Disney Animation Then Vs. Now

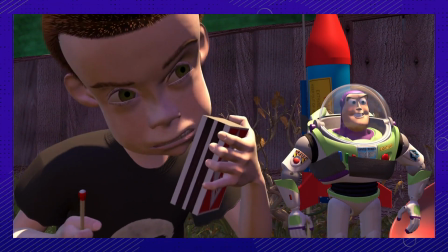496s
Pixar, which had started the trend with Toy Story, was doing awesome at the box office.
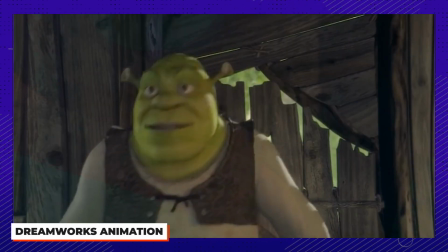500s
DreamWorks had hits like Shrek, and Disney struggled to catch up. Remember Chicken Little?
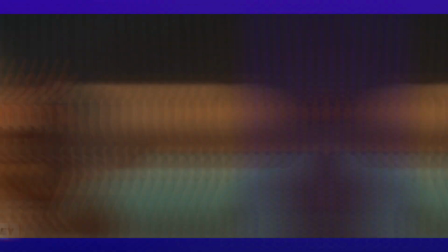505s
It's okay, you don't need to.
Today is a new day.
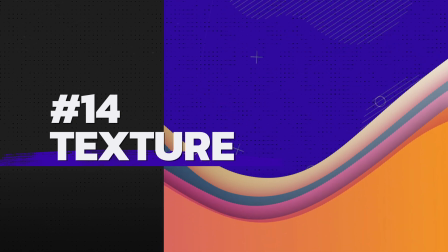510s
Number 14. Congratulations, you can now animate pimples! CGI movies had very little texture at first.
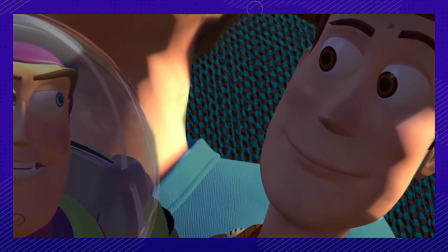518s
Toy Story 2 added shading to it to differentiate between the toy's more plasticky skin and the humans like in the first movie.
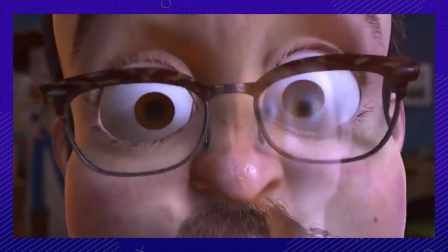525s
This addition allowed them to detail the skin with things like veins, pores, and sweat.
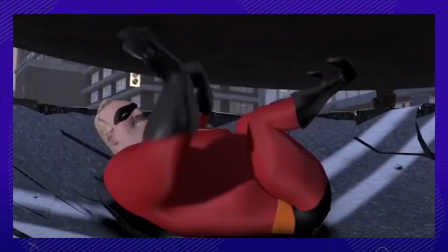529s
Number 15. Finally, broad shoulders. The Incredibles was revolutionary for creating layers of muscle.
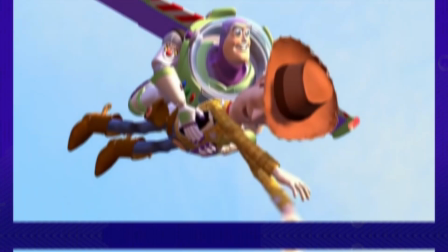536s
The company hadn't worked with characters who had broad shoulders like Mr. Incredible before. That's why Andy's toys, Buzz and Woody, had ball and socket joints and stitches.
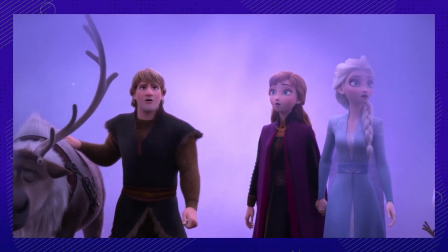545s
Number 16. Frozen 2 was different from any other movie because the elements were characters.
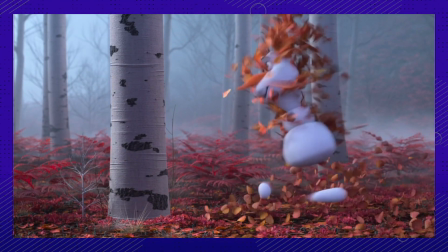551s
The crew had to figure out how things like wind behaved, which was separate from the programmed weather.
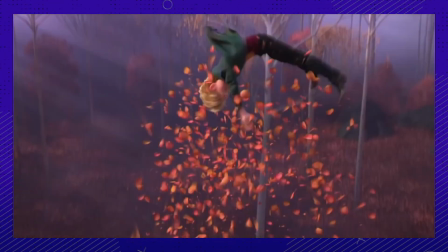556s
This had opened up a whole world of possibility for the future of animation, like perhaps Pixar's Elemental,
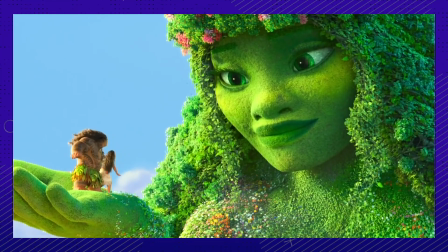563s
and even looking at the design of Tafiti in Moana, she was more human than Element.
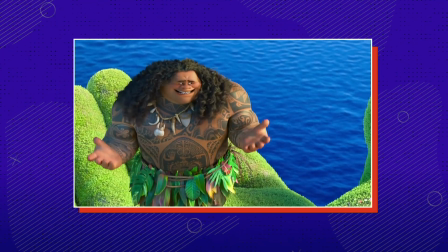568s Tafiti! Hey, how you been?
Number 17.
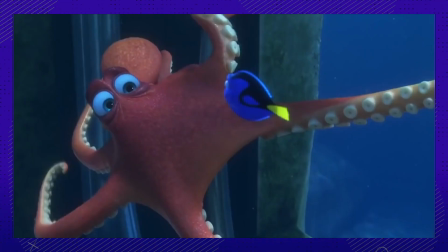574s
Do you think Hank got named Hank because of the phrase hunky-dory? The octopus, Hank, from Finding Dory, never could have appeared in Finding Nemo.
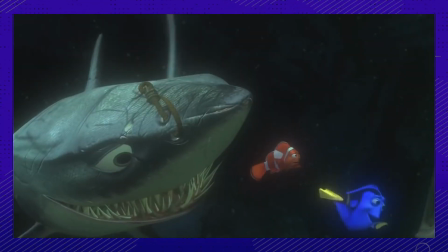582s
It was impossible at that time to create characters without any sort of bone structure, never mind the jellyfish.
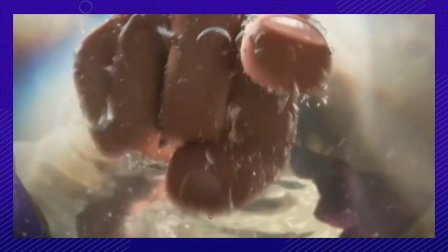588s
The range of sea life that became possible for Finding Dory was impeccable. Number 18.
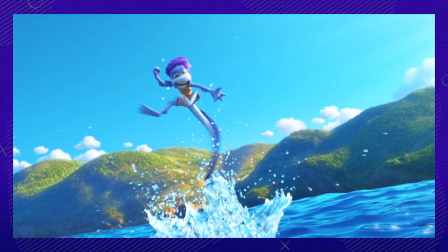594s
The hand-drawn animators were cheating all along. The transformation in Luca was done in full view of the audience, one scale at a time.
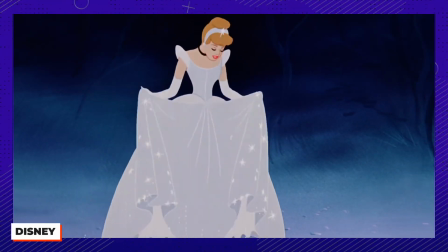603s
This is very different from Disney's hand-drawn transformations, like Cinderella and The Little Mermaid,
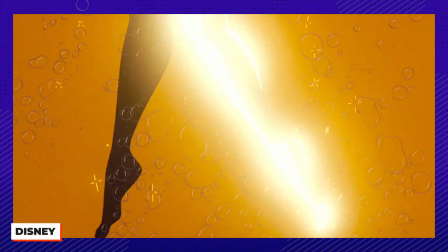608s
which relied on bright glowing lights and silhouettes to disguise the transitions.
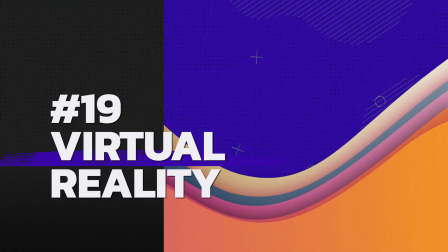613s
Number 19. The future of animation is virtual reality. While we may not be a long way off from a full VR movie,
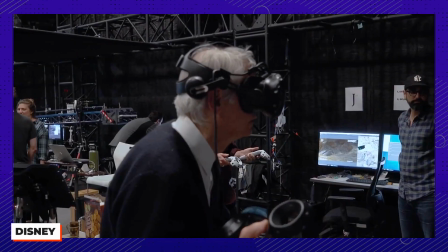620s
the live-action The Lion King already capitalized on virtual reality as a tool for creating worlds, specifically the trees.
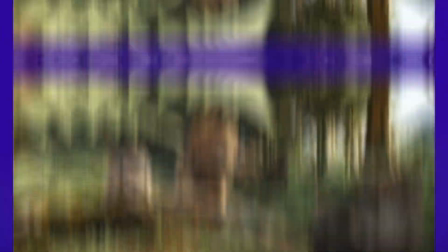628s
They wanted this movie to feel more like the real world, rather than the stylized animated The Lion King.
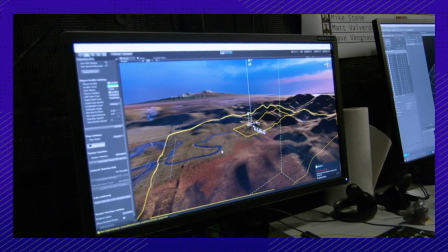633s
Not every tree is perfectly arranged. This crafting in VR will prove to be one useful tool among many.
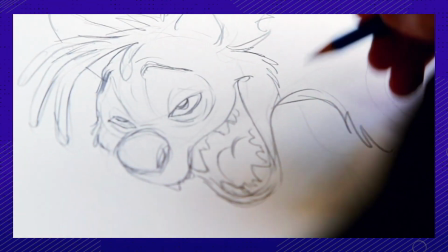640s
In just under 100 years, animation went from pencils to VR. Number 20.
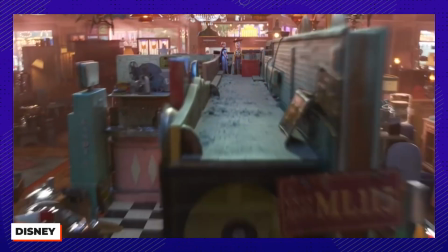645s
Ye Olde Objects. In Toy Story 4, the wear and tear on objects became super important, given the thousands of antiques in the store.
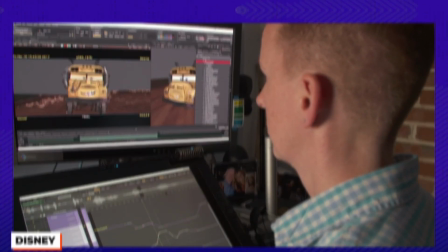654s
Borrowing from Cars 3, they further developed micro-damaging objects. The program has 3 levels, from newish objects to extremely worn out.
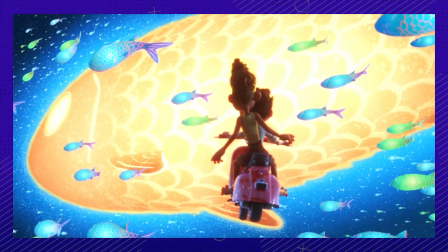662s
Disney's always keeping us on our toes. Do you think we will see an animated virtual reality movie from them?
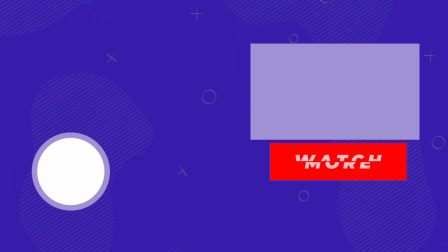669s
Let us know your thoughts in the comments. And thanks for hanging out with us here at The Things.